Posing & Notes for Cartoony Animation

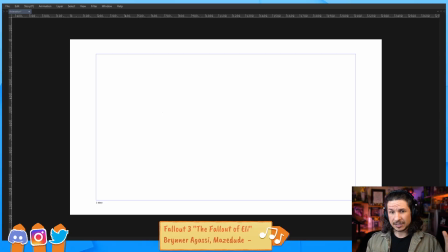248s
And we could go over the smears and multiples and all of this in a lot of depth, but I've actually done a few streams with those before. So I'm just going to give the links here.
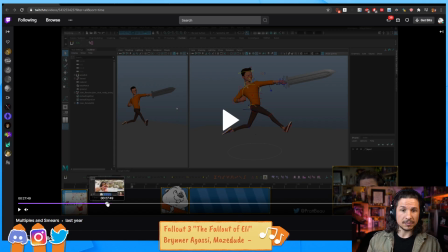260s
These are demos on what multiples and smears are, where to look for them.
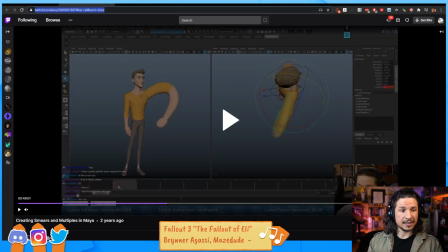268s
So right there, how to make them in Maya. And then some more cartoony notes here.
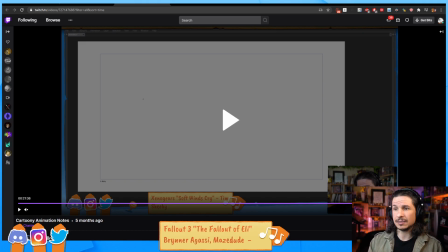276s
So if you're looking into cartoony animation, I would recommend checking those links. Those are going to go a little bit more in depth on those individual topics. Right here, I want to kind of just tie it all into one like little package that we can kind of analyze. So smears, multiples, and lines
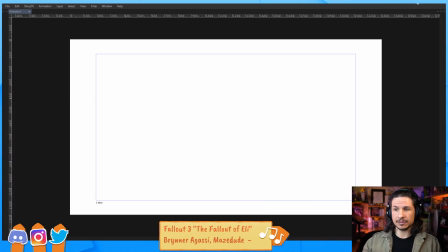299s
are basically ways that connect drawings together. So let's actually go into a little bit of an example here. I'll just draw this out. So we have a sphere, and let's say it has to go from point A to point B, this way.
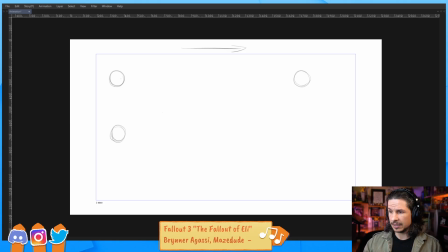320s
Now we'll have the same sphere, but this is going to be the cartoony sphere. And it's going to go from point A to point B, same thing. Now let's say we're analyzing our reference and we're looking at our shot, and the typical rolling ball, or whatever it is going to be, is going to take,
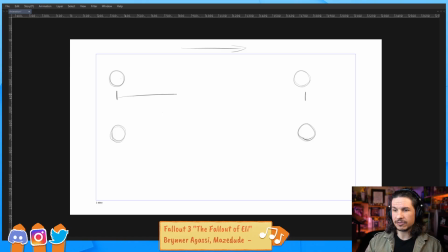340s
let's say 12, or we'll say 20 frames to get from point A to point B, which means there's going to be a little ease out. So it's going to go 1, and then 2, and we might not do 20 frames.
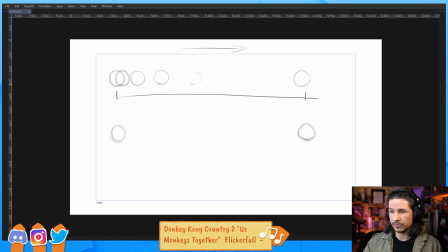356s
We'll see how much we get. And 3, 4, 5, and then it'll start easing in there, and then maybe start easing in there, there.
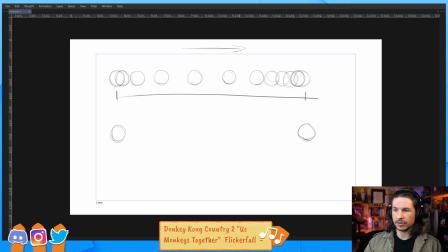374s
So we got 1, 2, 3, 4, 5, 6, 7, 8, 9, 10. Okay, 10. Well, it takes 10 frames to go from point A to point B. Now, that's okay. It kind of has this nice little motion, but we want to make that cartoonier, faster.
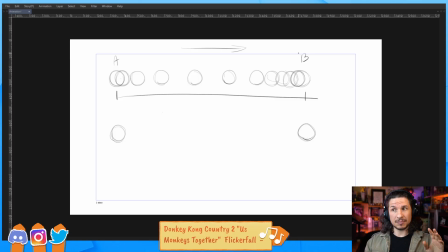391s
And we want to make that happen in maybe 3 or 4 frames. So we want that to read very well. Now, the problem is that let's kind of put that spacing in here and just have 3 or 4 frames.
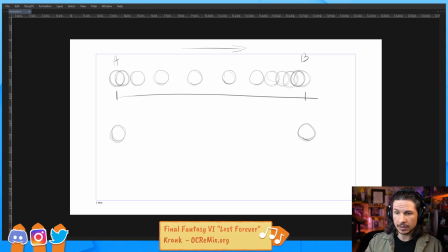409s
So we've got 1, 2, 1, 2, and then 3, 4.
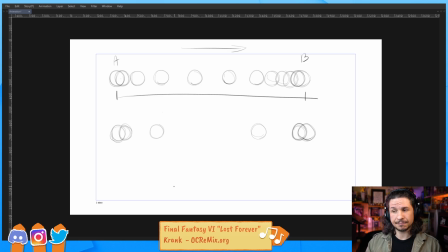422s
Okay, it took 4 frames to get across. But look at all this big empty space here. That gap. That's the pop. That's what's going to make cartoony animation, when you first try it, look terrible, and it's not going to read.
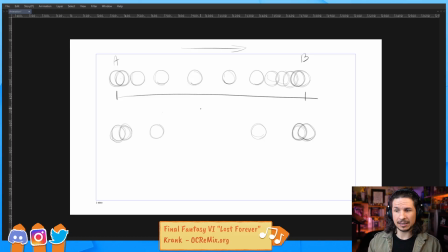438s
Your animation is just going to look, it's going to be ugly. Because our eye can't track what's happening here. This gap is causing our eye to go from here, and then the ball suddenly disappears.
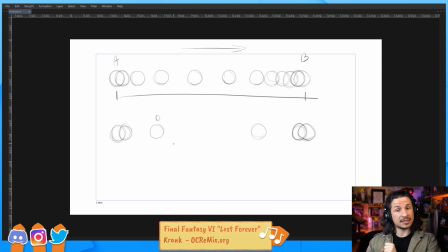453s
And as an audience, we're now having to look across the screen to see where it went. That's not good. We very rarely want a big gap between 2 poses, because it makes us lose our spot.
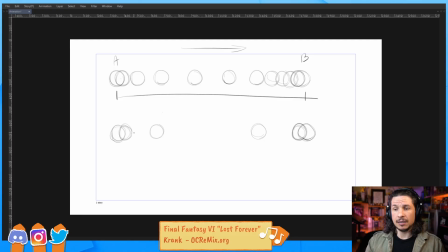469s
That's what a pop is. So, how do we solve this? Well, stretches, multiples, smears, lines. Those are all tools that help bridge the gap. Now, let's kind of do the same thing here.
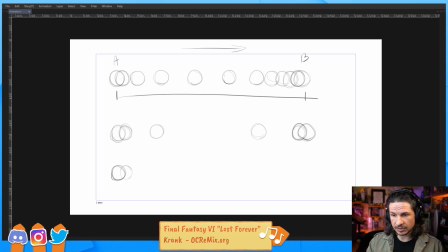485s
So we've got that. We're going to ease out once again. So 1. Now we'll go 2. Let's smear that sphere just a little bit.
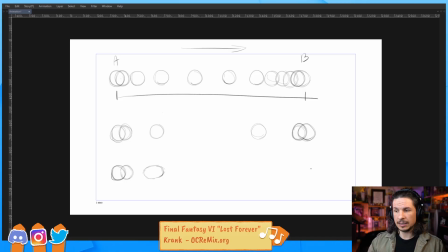497s
So we get 2. And then we're going to go to the end here, just so we know where we're going. So there. And in the middle, we might do this.
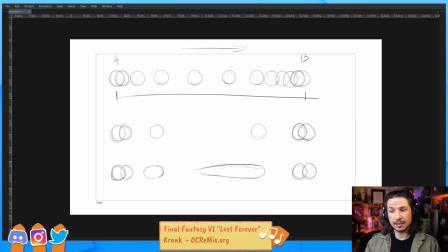512s
So 1, 2, 3, 4, and then the end. But now, because we have that smear, we've bridged the gap. That's all a smear is. A multiple, any of these things is a way of allowing our eye to properly track a fast motion.
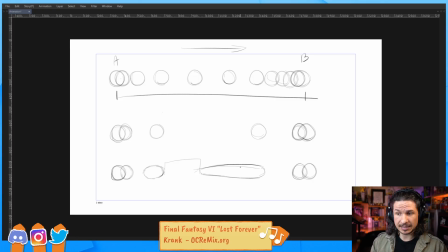530s
That's really it. Now I did a smear here. It could have been a line. So lines are just kind of these speed lines here. That works as well. It could have been a multiple. So a multiple is you put multiple frames on one frame.
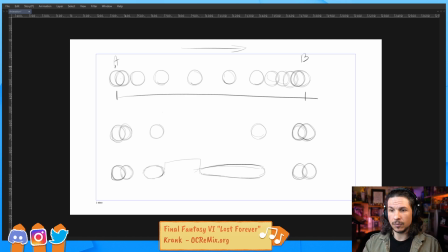548s
So for example, here we have 1, 2, 3, 4, 5, 6, 7, 8, 9, 10, 11, 12. 12 frames. If we were using multiples, what we would do is 1, 2,
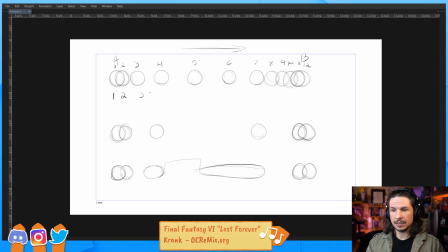566s
let's go 3, and 3 would actually be maybe this. Those 2 spheres would be on the same frame. We would duplicate the sphere. The spacing kind of stays the same, but we're showing 2 positions on one frame.
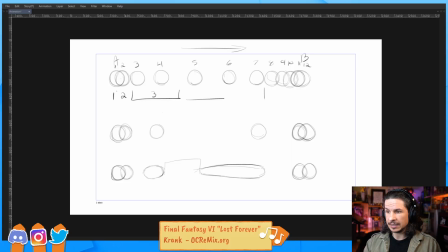586s
And then we might do this as number 4, and then 5, 6, 7, 8, 9. We could do that, or we could even do more. where we then go here.
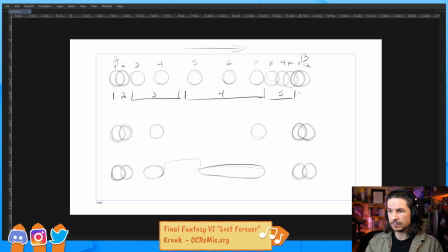603s
That would be 5, 6, 7. So we could do things like that. All we're doing is showing the multiple positions on one frame, and that connects the dots.
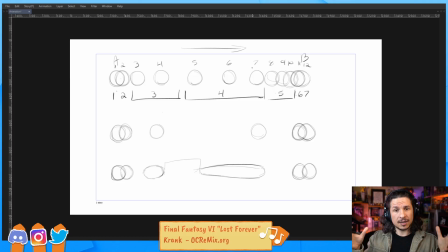618s
So multiple smears lines, they are just concepts that we use to bridge a gap in the spacing. And there's a few very important things to keep in mind when you're thinking of this. One of them is that when people start using
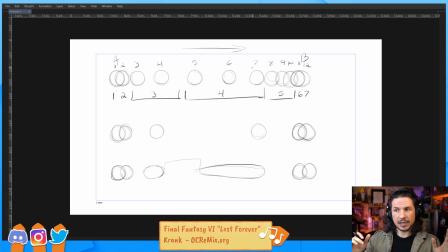638s
when they start using smears, they kind of tie it into the squash and stretch principle. It's one of the animation principles. If you have something that goes really fast, you're going to start stretching it. And when it hits the ground, you're going to squash it. Great. That is not a smear.
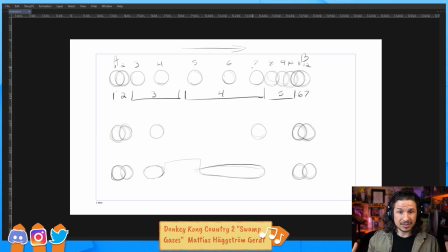658s
Squash and stretch is the bounciness, the fleshiness, and the softness of something. We can use it to add a feeling of a smear or a stretch, but it is not the same thing.
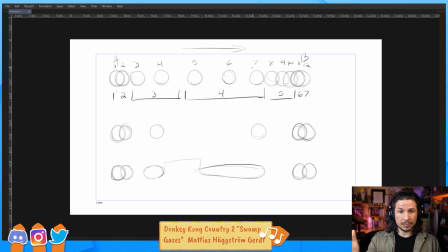674s
The big reason being is a smear, a multiple, all of these things are closer to motion blur. So if I go full screen here, we'll see if my camera has it. So if I do this, you see how my hand just kind of becomes a blur? My hand isn't actually a blur in real life. It's not just a line somehow. It's just the camera can't keep up with how fast I'm moving my hand, and it interpolates. Our eyes do the same thing. If you do this in front of your eye, as you just move your hand in front of your face, you'll notice that it blurs a little bit. Yeah, it's a lower FPS, exactly. So when you are doing that, it is not your hand squashing and stretching. It's just your eye is filling in the gaps between those motions. Now, why is this important?
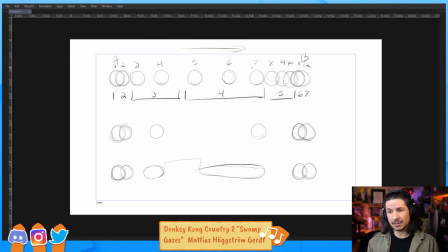729s
It's important because mass isn't lost or gained, but it's not... Let me put it this way. When we're dealing with squash and stretch, we are trying to conserve the mass.